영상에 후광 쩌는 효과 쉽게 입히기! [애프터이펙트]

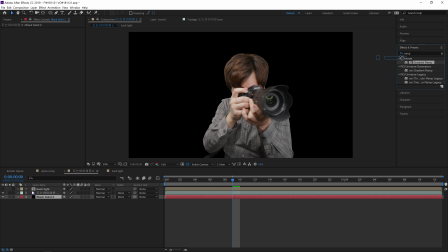[8:18]
유니버스 말고 여기 위에 있는 생성 그라데언트 램프 있을 거에요 그라데언트 경사 이것을 여기 맨 뒤에 있는 솔리드 레이어에 넣어줍시다 그
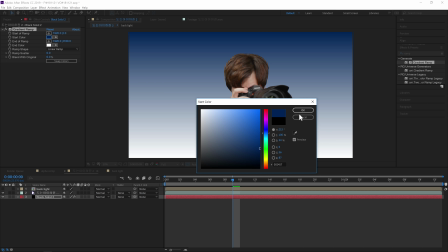[8:26]
다음에 스타트 오브 램프는 뭐 적절하게 밝은 색깔로 한 다음에 이 뒤에 있는 색은 엄청 검정색으로 해줄거에요.
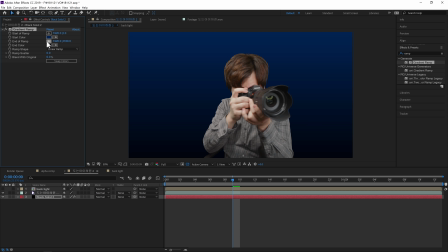[8:35]
근데 비슷한 개럴의 색깔로 엄청 검은색 해줄거에요. 근데 좀 촌스럽지 않게 색깔을 정하는게 좋겠죠?
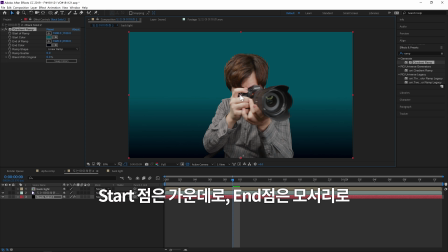[8:42]
이렇게 하고 다시 이걸 눌러야겠네요. 그리고 이렇게 이런식으로 해줄건데 전 여기서 리니어
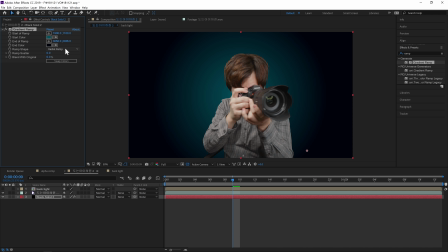[8:50]
램프가 아니라 레디얼 램프 한글로는 이게 방사형 경사? 방사형 경사를 해줄거에요. 가운데로 갈수록 밝고 바깥쪽 갈수록 어두운 그런 느낌으로 해주는겁니다.
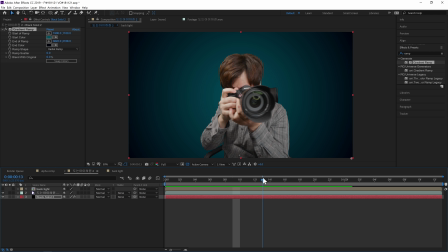[9:00]
자 좋아요 요정도로 해주면 되구요 이제 거의 다 왔어요 어 뭐 얼마 하지도 않았는데 거의 다 했죠 바로 이제 효과를 볼 수 있을거에요 자 맨 위에는 다시 백라이트를 눈 버튼 눌러서 켜줄겁니다 자 그럼 요런 느낌이 있죠
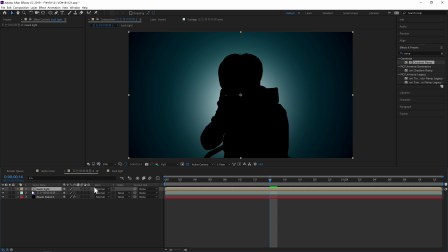[9:12]
우리는 여기서 모드 이 모드에서 노마를 애드로 해줄건데 만약에 이게 안보인다면은 여기있는 이거 눌러져있는지 확인해보세요 여기서 모드를 표준이
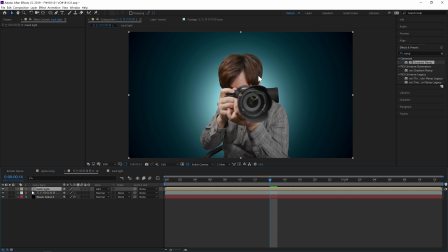[9:24]
아니라 애드 한글로는 추가에요 추가로 바꿔주세요 그러면 이런식으로 합성된 이미지가 될텐데요 여기서 효과에 들어갑니다 효과 들어가서 자 라디얼 블러 이게 한글로는 방사용 흐림? 이런 이름으로 되어 있을 거예요 무슨 흐림 치면 나올 겁니다 자 이 방사용 흐림 이 효과 중에서
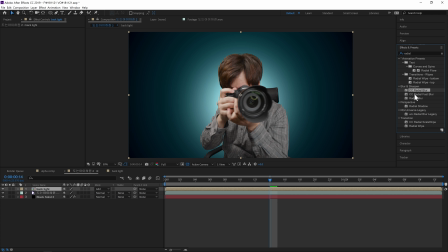[9:41]
이 라디얼 블러 그냥 라디얼 블러는 너무 느려요 그래서 저는 그냥 라디얼 패스트 블러 쓸게요 결과물은 아무튼 이게 더 좋을 거예요 그냥 라디얼 블러가 드래그해서 백라이트에다가 넣어줄게요 그러면은 이런 식으로 되는데 우리가 일단 이 어마운트 네 어마운트에서 값을 이렇게 올려줍니다 그러면 벌써 빛이 쫙 터져나가는 느낌이 들죠?
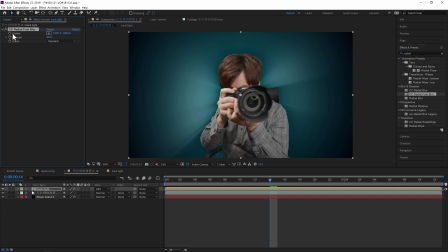[10:01]
근데 이렇게 가운데로 하면은 약간 심심하고 요 센터 있죠 센터 이 값을 좀 옮기는게 중요한데 센터 이 표시가 어디인지 모르겠다 하시는 분들은요 요거 조준점 같은거 눌러주시면은 짠! 이렇게 표시가 됩니다 그래서 이런식으로 클릭해주면은 위치가 바뀌어요 무튼 이거를 끌어서 옮겨도
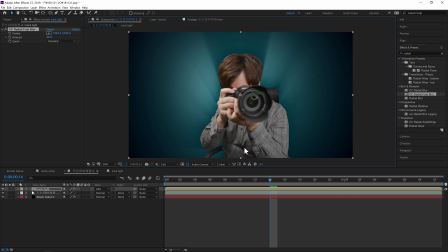[10:18]
돼요 그래서 여러분들이 빛의 그 위치 빛의 위치를 정해주면 되는데 저는 대략 뭐 요 좀 아래쪽으로 해줄게요 아니 뭐 위에다 이렇게 해도 되는데 아래쪽에다 하는게 좀 더 나을 것 같아요 이렇게 하고 어마운트 이 어마운트가 이 숫자가 90 후반대로 가면은 1의 차이가 엄청
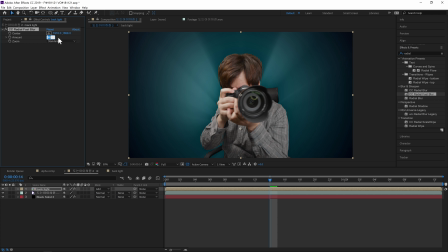[10:37]
커요 그래서 100이랑 99랑 차이가 많이 나죠 저는 그래서 99정도로 해줄게요 99로 하고 요 줌을 브라이트니스로 해도 되고 스탠다드로 해도 돼요 여러분 취향에 따라서 저는 브라이트니스가 조금 더
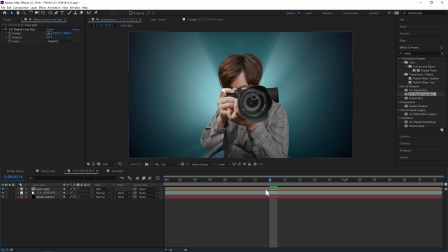[10:51]
강렬한 것 같으니까 이걸로 해줄게요 브라이트니스로 저는 이 백라이트 레이어를요 컨트롤 D 눌러서 복제를 해줄게요.
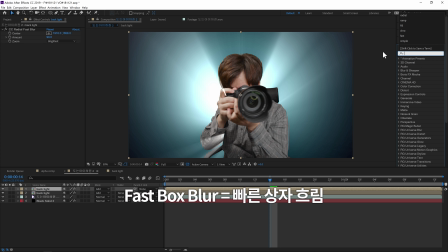[10:57]
복제하고 어 효과 중에서 한글로는 흐림 이렇게 치면요 어 영어로는 이렇게 박스블러 라고 침 나와요 아무튼 뭔가 박스! 빠른 박스블러 이런게 나올거에요 박스 흐림 이것을 여기 다시 복제된거에 넣어줄게요 넣어준 다음에 이것을 살짝 값을 그
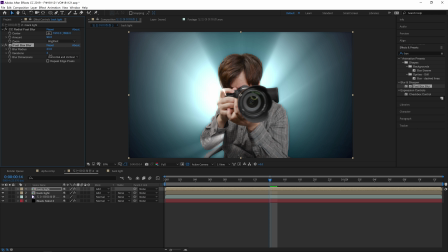[11:15]
숫자 자체는 여러분들이 알아서 여러분들 영상에 맞게 정해주시면 돼요 딱히 정답이 있는게 아니니까요 자 그리고 여기 있는 이
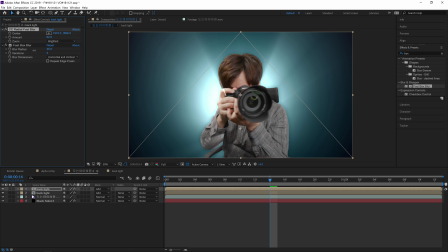[11:25]
라디얼블러 값은 좀 적게 해주세요 원래보다는 좀 적게 얼마만큼 적게 할건지도 여러분 자유해요 그 다음에 이 두 레이어에 밝기를 좀 줄여줄건데 이 두 레이어를 선택하신 다음에 T를 누르면 오페시티에 나오겠죠?
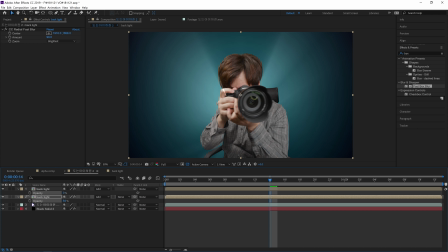[11:38]
자 이 오페시티를 이런 식으로 값을 좀 조절해줄겁니다 저 이제 한번 영상을 재생해볼게요
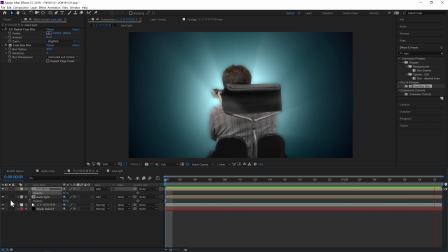[11:47]
자 어때요? 굉장히 그럴싸하게 뒤에 진짜 빛이 있는 것처럼 완성이 되었죠?
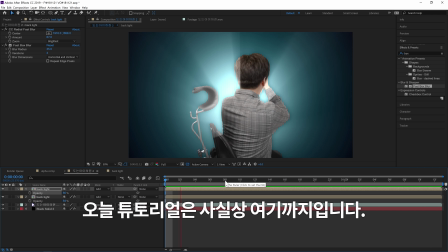[11:52]
사실 여기서 이제 끝내면 굉장히 어색한 영상이 될 겁니다. 아마 여러분도 그럴 거예요.
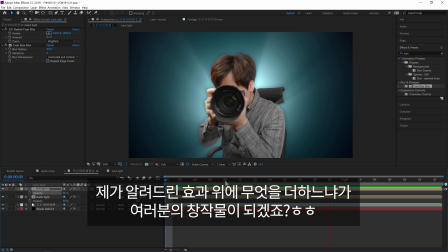[11:57]
이제 제가 알려드린 거는 마치 이제 요리법 중에서도 가장 기초가 되는 레시피를 알려드린 것이고요. 이제 제가 알려드린 레시피를 바탕으로 거기다가 한번 더 구울 것인지 삶을 것인지 이것은 여러분이 알아서 하시면 돼요.
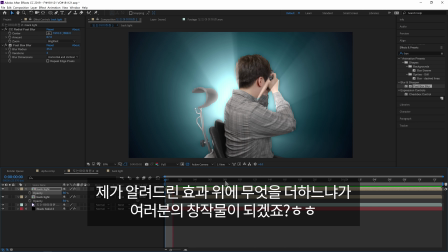[12:09]
이 이후에 이제 추가되는 것들이 본격적으로 여러분들이 영상이 되는 겁니다.
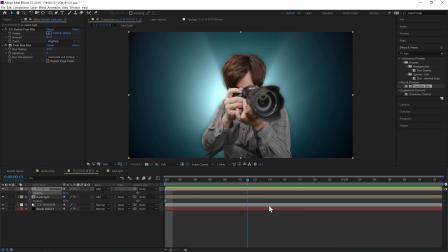[12:14]
자 그래서 저는 이 영상 유다가 어떤 것들을 해줬는지 간단하게 빨리빨리 짚고 넘어갈게요. 이 뒤로는 튜토리얼이 아니라 그냥 제가 어떤 식으로 했는지를 보여드리겠습니다. 저는 이 원본 영상 있죠?